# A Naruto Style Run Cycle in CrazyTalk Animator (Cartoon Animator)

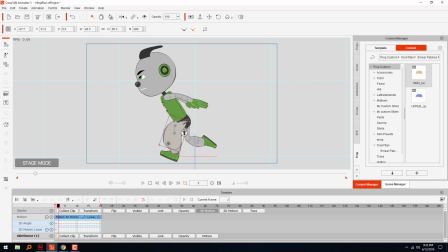28:07 So I'm just gonna replace, I'm gonna overlay this this prop so that it shows up just for one frame, you know, just enough so that it blends those two keyframes together, so that that sharp,
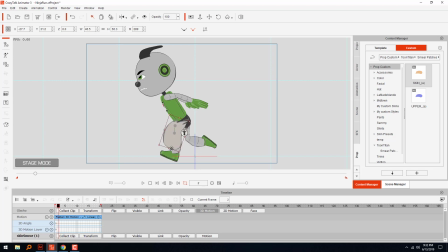28:25 that, let's, you see how it is right there, that really sharp jump from one frame to the next, just kind of, it kind of marries it, you know, it just kind of creates a visual artifact there, see? So, and it happens so fast that you're not really paying attention to it.
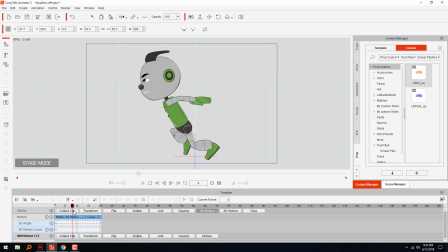28:44 Your brain's going to fill in the blanks and just kind of, it's going to make you believe that you're seeing something that's not really there. It just kind of blends that, makes everything look smoother, even though it's not.
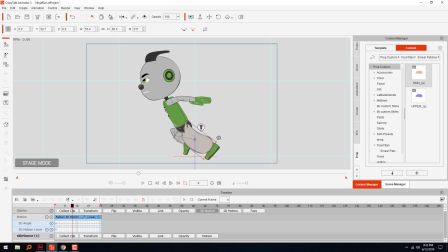29:00 So here's another really jagged frame where the leg just kind of pops really hard. I'm going to try to place this there, and I'm just going to make it like appear for like one frame or something, just enough to like blend those two frames together. See, pop right there, pop. Okay.
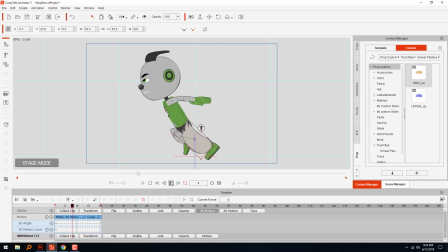29:18 And then hide it everywhere before, hide it everywhere after, and boom, it just creates a visual distortion there. And your brain is not going to perceive it. It's just going to, you know, it's just going to interpret it differently. So
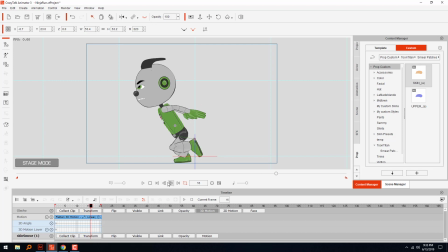29:36 Again, you know, this is just flair, visual flair. We were pretty much done within the first 15 minutes of this video. At this point, we're just kind of showing off. But it's fun. It's fun.
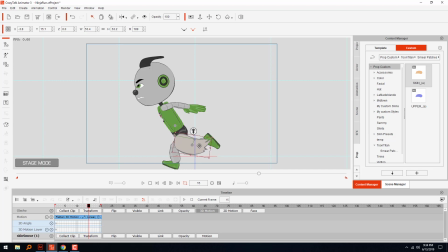29:53 So if you decide to try this, you know, post the link in the comments. I'd like to see what you come up with. And especially if you start working with like smears and stuff.
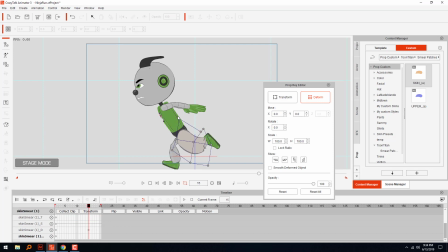30:08 And I mean, I would love to see what people are doing with smears and blurs in Crazy Talk, because it's not a very common thing to do. But as you can see, it's very possible,
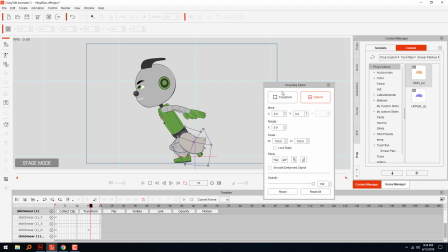30:21 and it definitely helps make animations look a lot smoother than they really are.
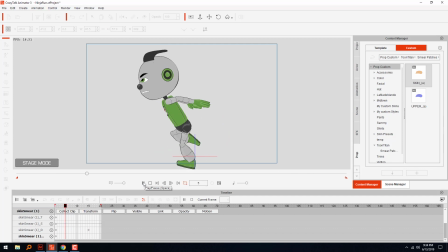30:40 There you go. See? Not too bad. I mean, unless you pause it frame by frame, you can't really tell that those things look like that. You know, your brain just kind of sees the movement kind of just flowing a little bit smoother, you know? It's a trick.
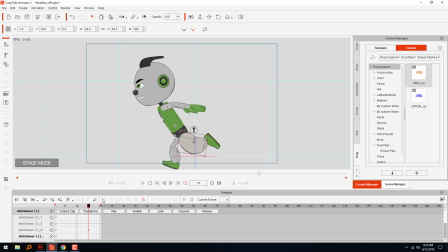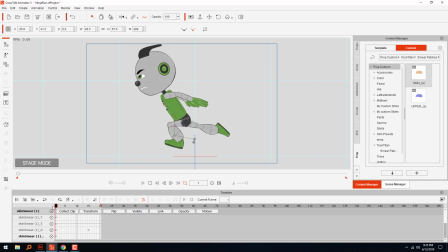31:16 I wonder if making those a little bit more transparent. Nah, I'm just gonna leave it like that. But I will maybe adjust the colors a little bit more in a minute. I'm gonna grab this and duplicate it and use the same
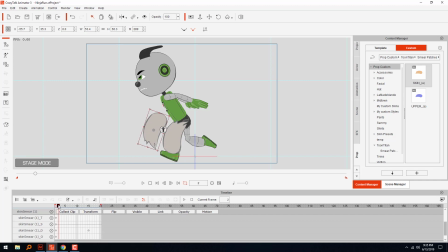31:32 prop on the other leg, just to kind of smoothen out a couple of those other frames there on the for the other leg. I'm not even gonna bother also with trying to like layer it or anything like that.
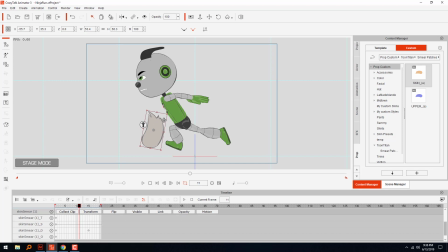31:51 Now these particular smears, unfortunately, you can't save them as part of the reusable motion. So it's just kind of visual flair that you can do. And in many cases, it's actually probably better to just kind of do this type of stuff
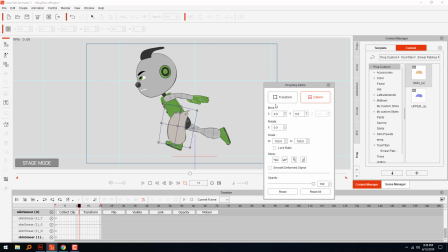32:07 outside of Crazy Talk, like maybe export the images as PNG sequences.